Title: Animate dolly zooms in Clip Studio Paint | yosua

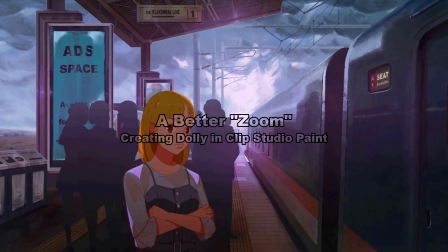0s
Hi everyone, I'm back with another camera movement tutorial. This time I'll be talking about zooming, dolly and solly.
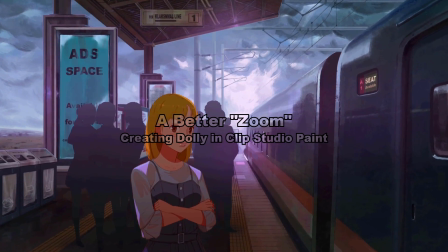6s
And I will show you how to do this camera movement in Clip Studio Paint. For the first part of the video, I'll be focusing on dolly,
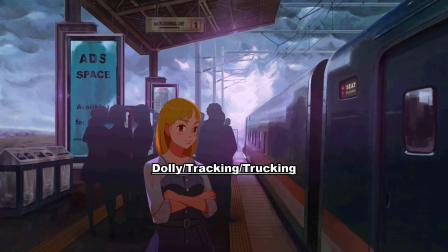14s
and I will also share a template that I made for this tutorial so you can use them as a starting point.
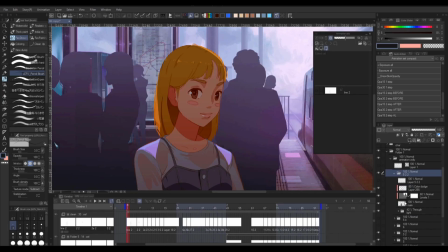19s
You can find the link in the description below. So let's begin by asking why you need to do this camera movement.
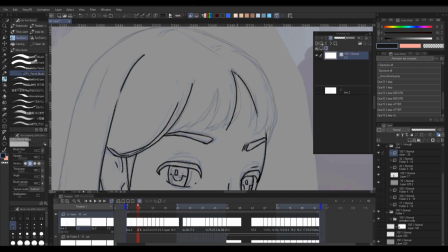28s
In my opinion, you don't need to have camera movement in every single shot. For me, I use this camera movement to improve the delivery of a certain emotion. In the case of zoom in or dolly in, it is usually used to draw the audience into the scene.
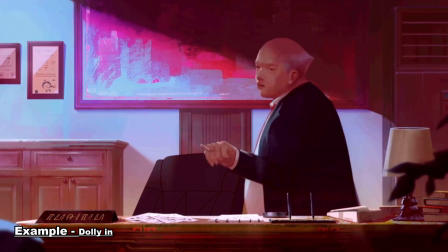44s
Especially if you use a slow, gradual movement, it gradually makes the audience more intimate to the scene or to the characters.
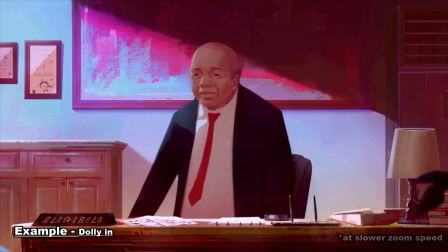52s
It is very effective to use in a scene where the characters is having an important conversation that you really don't want your audience to miss.
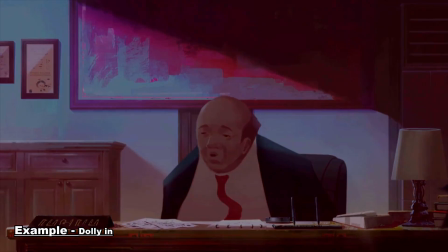62s
The opposite works for zooming out or dolly out.
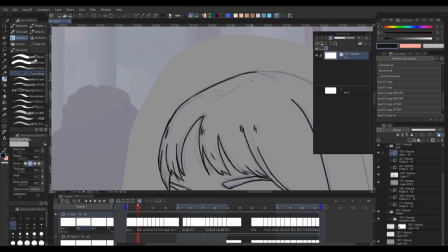65s
It detaches the audience from the scene, so usually it's best used for establishing shot or to transition out of the scene.
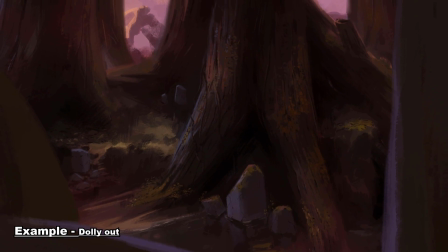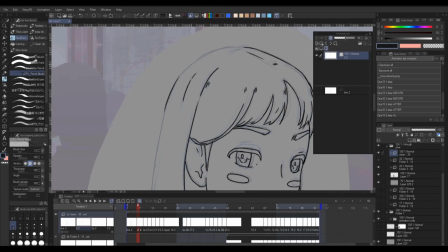80s
Now let's move on to creating the effect in Clip Studio Paint.
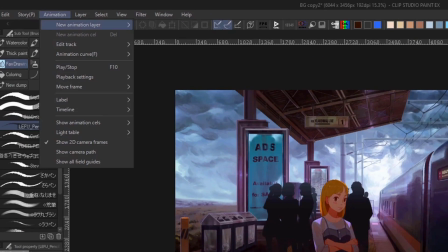84s
For zooming in and out, you just need to use keyframe or to do the camera, key the scale and you're done.
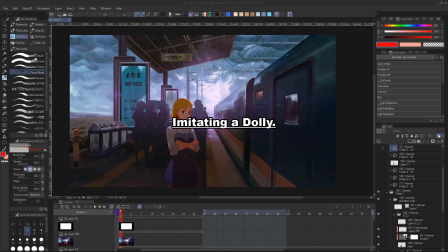96s
It is a bit tricky for dolly or tracking because Clip Studio is a 2D software and you will need a 3D space for it to work properly.
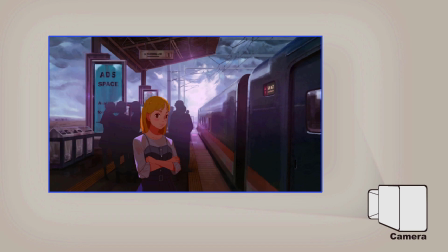104s
So I will try my best to imitate it. The idea here is I will separate my drawing into several planes,
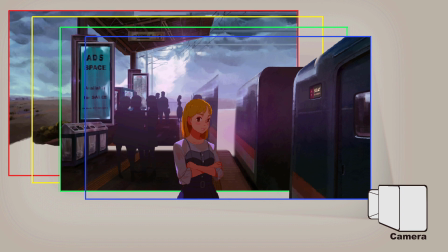110s
which I will move each of them in different speeds, similar to the parallaxing effect that I did in the previous tutorial. We will be moving our plane differently this time, as the camera is moved forward or backward on a track in real life.
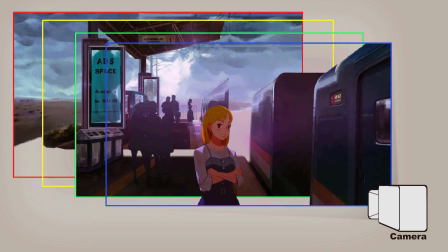126s
And as usual, the more plane you have will result in a better or smoother effect.
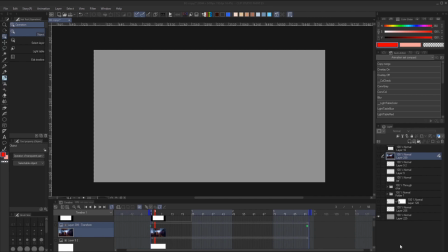132s
I will use the perspective ruler again to help me estimate the movement of the plane.
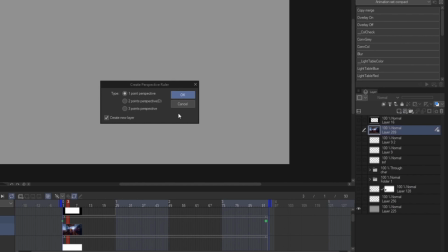137s
We're also gonna use the 1-point perspective. And if you haven't watched my previous video about animating the perspective ruler,
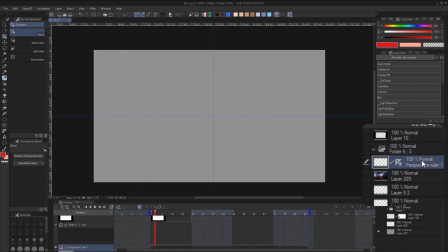144s
I basically just put the perspective layer inside an animation folder and then I specify it. And we can begin animating by creating a new frame.
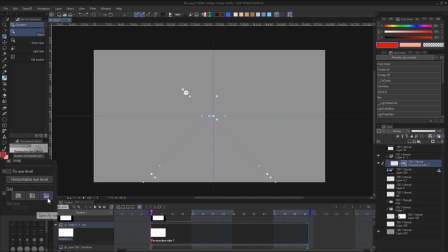159s
What we'll be using this time is the grid size. Also, I'll be turning on the floor and the side grid. Next, I'll be setting the base grid into somewhere around here so that I have good amount of line to track in case I want to make more planes.
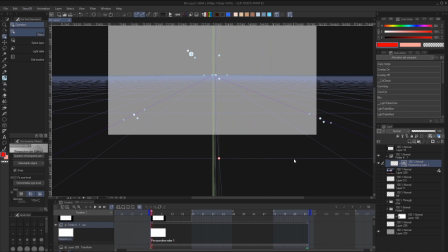173s
I'll move the side grid to the middle until it merges into one line.
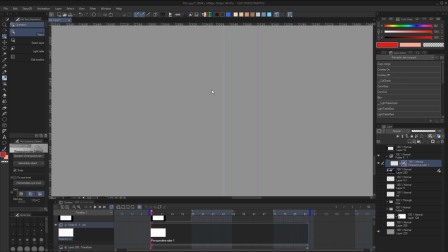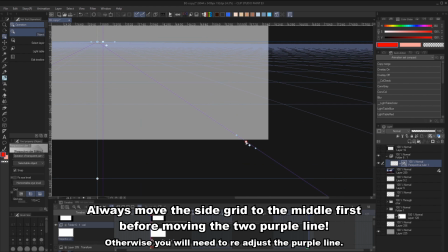183s
Next, I'll move the two purple line to match the two floor grid. This will be our tracking guides.
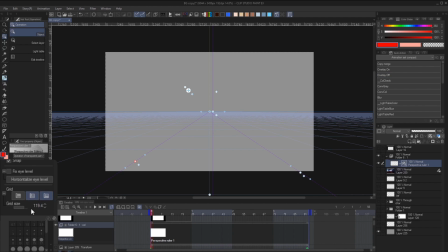190s
Then we are ready to animate the grid. Basically, we'll increase or decrease the grid size depending on if you want to dolly in or out.
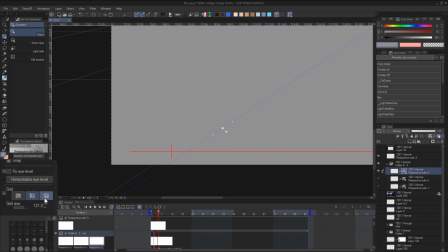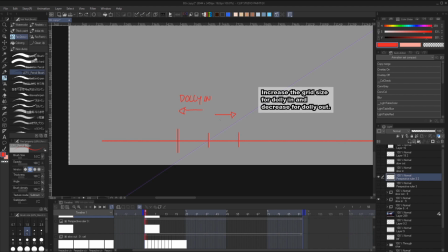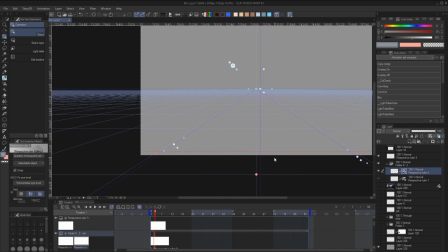209s
After each increase or decrease, we will pull the floor controller up or down until the grid matches the purple line.
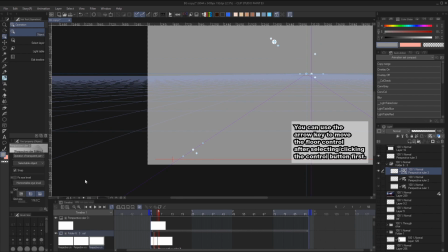218s
And keep repeating it until the dolly ends.
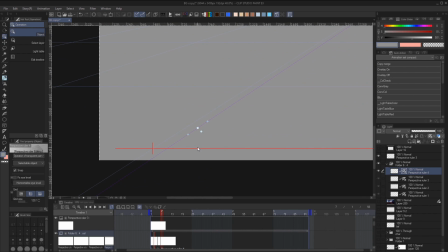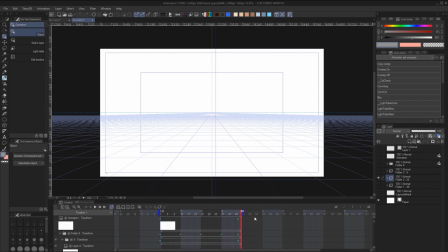227s
And once you're done, you have your dolly guides.
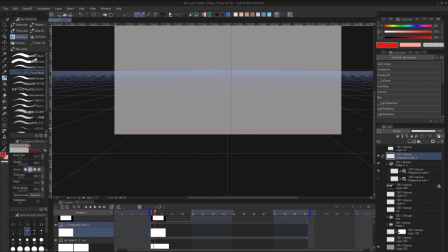234s
To create a constant speed for your dolly, you just need to make an increase mark on one of the original lines so we can track the increase consistently.
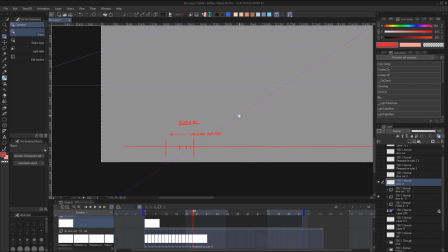243s
And as for creating a slow in or slow out, we'll just need to create the mark accordingly.